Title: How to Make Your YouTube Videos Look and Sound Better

And then I'll start to change some stuff so you can see how it improves the video and how different things affect the quality of the video. So the next thing will be, we're going to switch to just the webcam. So I'm going to turn the lights off here. I'm going to knock out the microphone and just go basic low-level stuff.
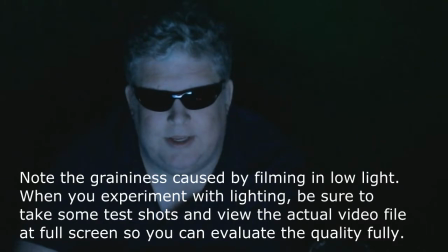285s
Alright, I've turned out the photo lights. It's night right now, and there are no other lights on except the light from the monitor. Now, you might notice that I look a little bluish, and that's because the background on my wallpaper is a bluish color.
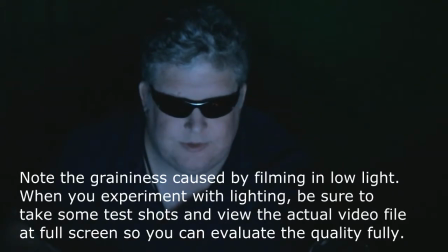303s
So what I'm going to do is I'm going to change the background to a solid color, and I'm going to make that color white so that it's very neutral and very bright.
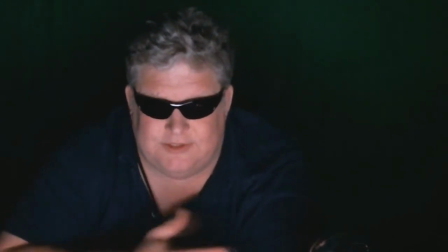319s
And you'll see by when I do that, there's actually more light coming at me now, and it's
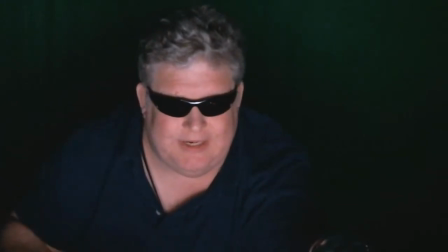327s
white light, so there's not a blue tint to me. Now if I go back in again and I change my background to, say, a solid red, you'll see it makes my face very red. Now the reason I'm doing this demonstration
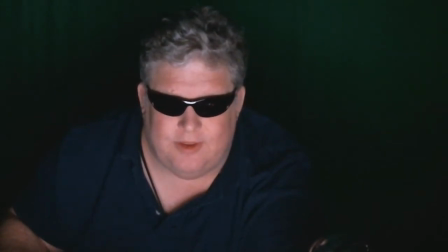347s
is to show you that if you're sitting in front of a monitor with a web camera,
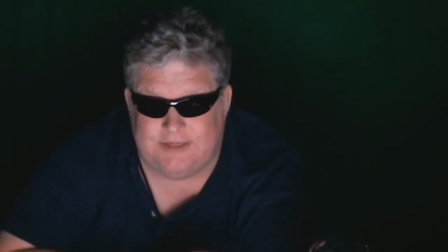357s
the color of your background can actually affect the way you look on camera. Now if you had extra lighting on,
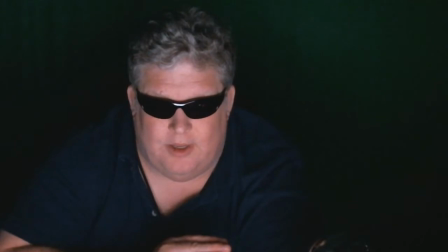370s
that's also going to affect the way you look, but you need to be aware that the light from your screen can actually cast a tint to you depending on what lighting you're using.
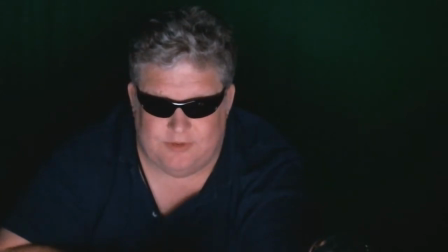387s
So you may actually want to change your background to a white or a neutral color if you're having problems with it reflecting on you.
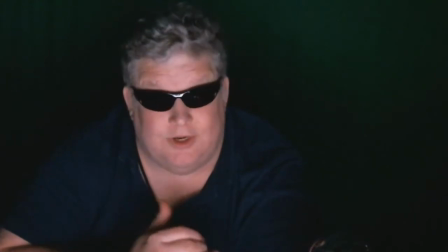396s
Now I'm going to turn on a light in the room, and we'll see what happens next.
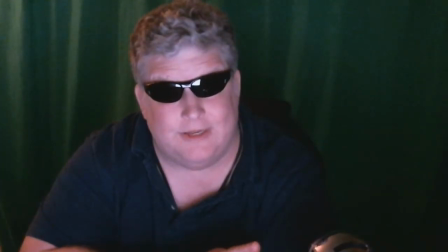406s
Alright, now we have like a background light on.
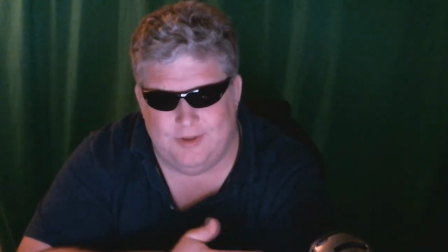410s
It hasn't helped a whole lot, and we're still being lit primarily by the monitor.
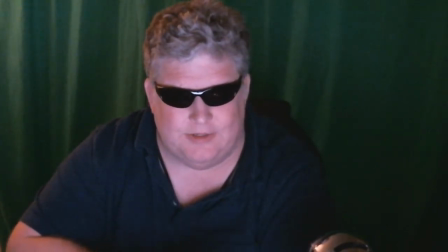420s
And I have the monitor set to white light now. And the next thing I'm going to do is I'm going to turn on a desk lamp to see if I can get a little more light on me.
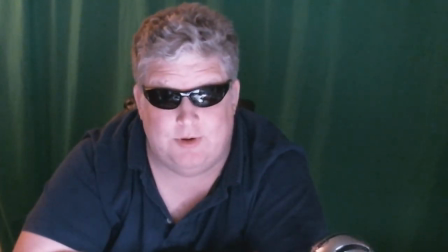434s
Alright, now I have the desk lamp on, and so there's a little more light in here. If it were daylight, there would be even more light in here,
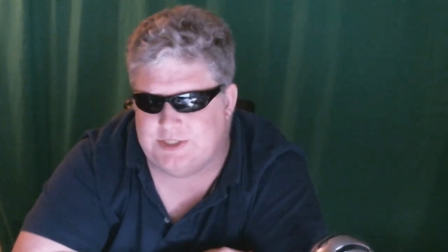445s
so the quality would change again in the daylight.
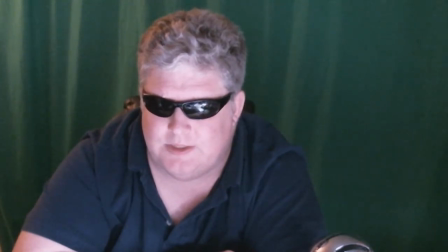451s
What I'm going to do now is I am going to change the color
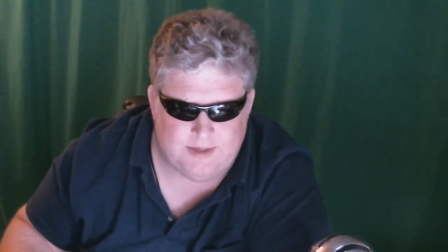462s
again of my desktop.
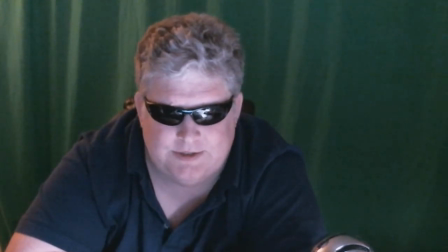467s
Alright, so I'm a little more blue looking now because I have a bluer background on my desktop. So you can see how that affects the color cast on my face.
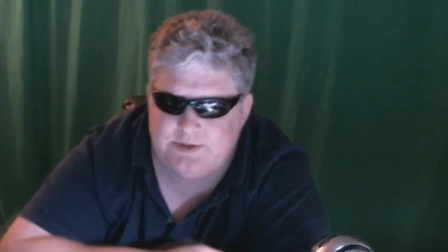482s
The next thing I'm going to do is I'm going to turn off this blue snowball mic.
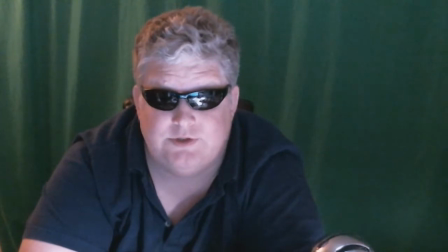488s
Alright, I've turned off the blue snowball microphone, so you should hear a difference in sound right now. First of all, the mic is a little bit farther away from me. It's the internal mic on the webcam.